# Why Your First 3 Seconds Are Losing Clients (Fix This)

Most creators lose their audience before they've even said a word, and it's not the algorithm's fault, it's those first 3 seconds. Those 3 seconds decide whether someone scrolls past you or actually stops to listen. I've made over 750 short-form videos and built a combined following of more than 100,000 across Instagram and TikTok, and the pattern's the same every time. If your first 3 seconds don't hook, nothing else matters. So in this video, I'll show you exactly how to fix that and how one small change can completely transform your reach.
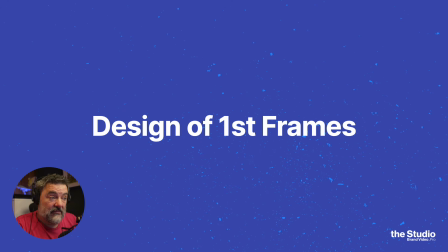38s
Right, let's dive in. Designing your first frames. Let's start off with that, because when you shoot things, more things get cut off than you expect.
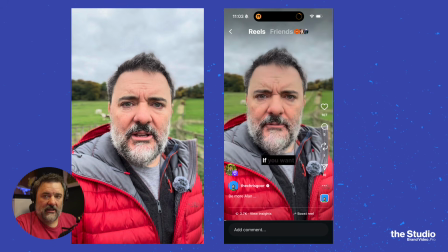48s
So this is a video that I shot. On the left-hand side, it's straight out of my edit. And on the right-hand side is what turns up on Instagram.
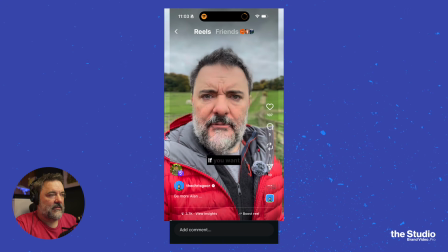57s
And if I merge these two together, you'll see that a lot of things on the left-hand side get cut off.
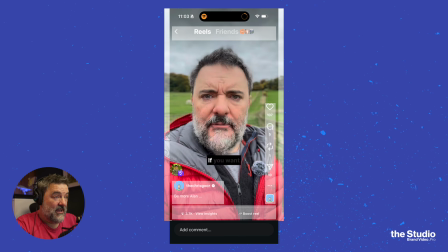68s
Some text appears at the top that says Reels and Friends. That does disappear as you scroll, so that's not too bad. But you can see all those bits of text at the bottom and the icons on the right-hand side. They live there all the time, so you've got to make sure anything important sits outside that.
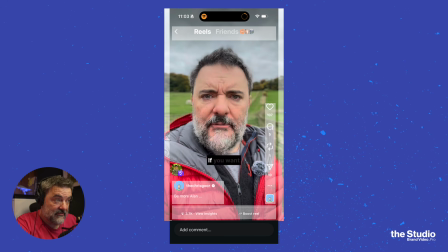86s
So that's the first thing to note before we even start talking about the 3 seconds.
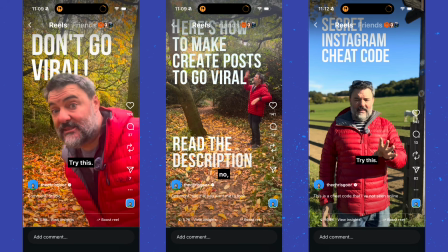91s
So here's 3 opening frames of some of my videos. You'll notice that there is text overlaying over the top of some of my graphics here. But because I shoot in HDR and I edit in HDR, when you look at them online,
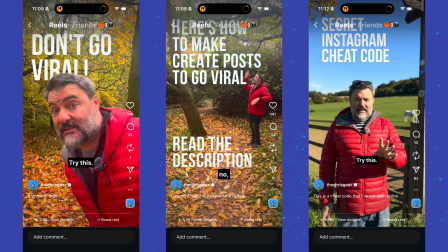107s
that font will bosh right through where it says Reels and Friends. And it is a really good way of doing that. But also because that text is so big and bold, you can make out what's underneath that, even though that bit where it says Reels and Friends does disappear pretty quickly.
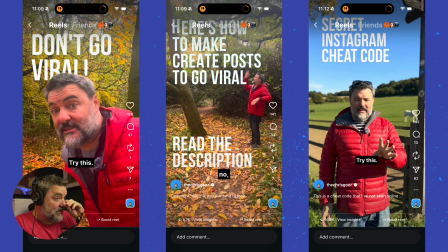123s
But when you're trying to make people watch your videos, they need to know what is that video about in those first 3 seconds. So I'm trying to get the length of that text down to a minimum.
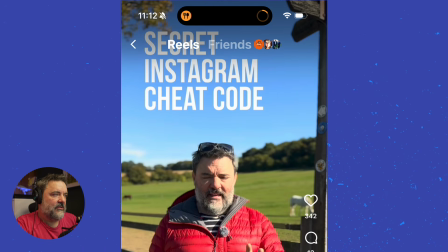137s
So this one says secret Instagram cheat code. So you know that when you're going to be viewing this, when you're going to watch this video, you know that we're going to see something that's going to be interesting.
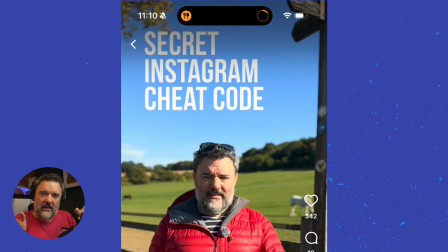153s
There is an Instagram cheat code, and you have to think about the hook. If I started writing by something that wasn't a promise of the entire video, then it's not worth doing.
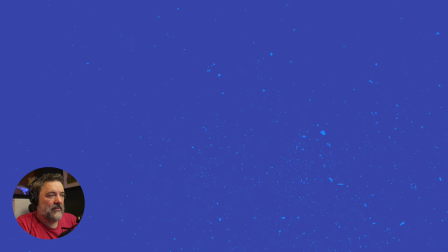165s
So keep your text down to a minimum. And let's talk about my framing. When I frame up shots, this is the sort of generic way I want to create my content.
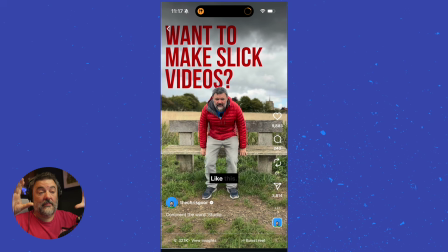178s
So I like to leave my top third where I'm going to put that big promise. So in this one, it's like, want to make slip videos? Well, yes, I might do. So I'm going to watch that video from now on because I know what I'm going to get.
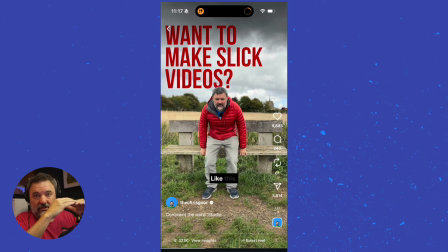196s
And the thing I use here is the rule of thirds. So the top third is pretty much my promise. The center third is where I'm going to land at the start of my content. And this was a happy accident, but my feet just landed above where the text landed here.
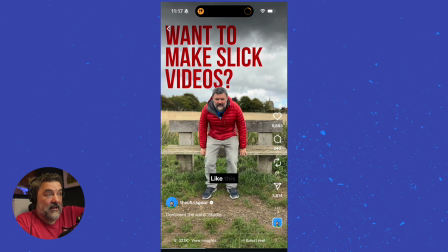212s
So that was good. But I generally try and put my content at the top. Some people will say that's too high because of where it lands in your profile. But the algorithms now just want to show content like video by video. They don't really want people going through your profile. So that profile view is probably about 1% of my views at the moment. So don't worry about that at all.
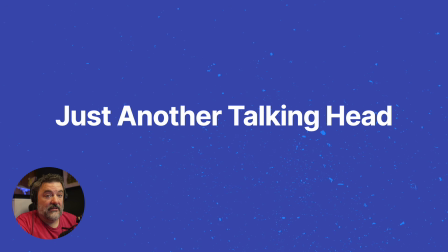242s
And the thing that I see so much online is illustrated by this.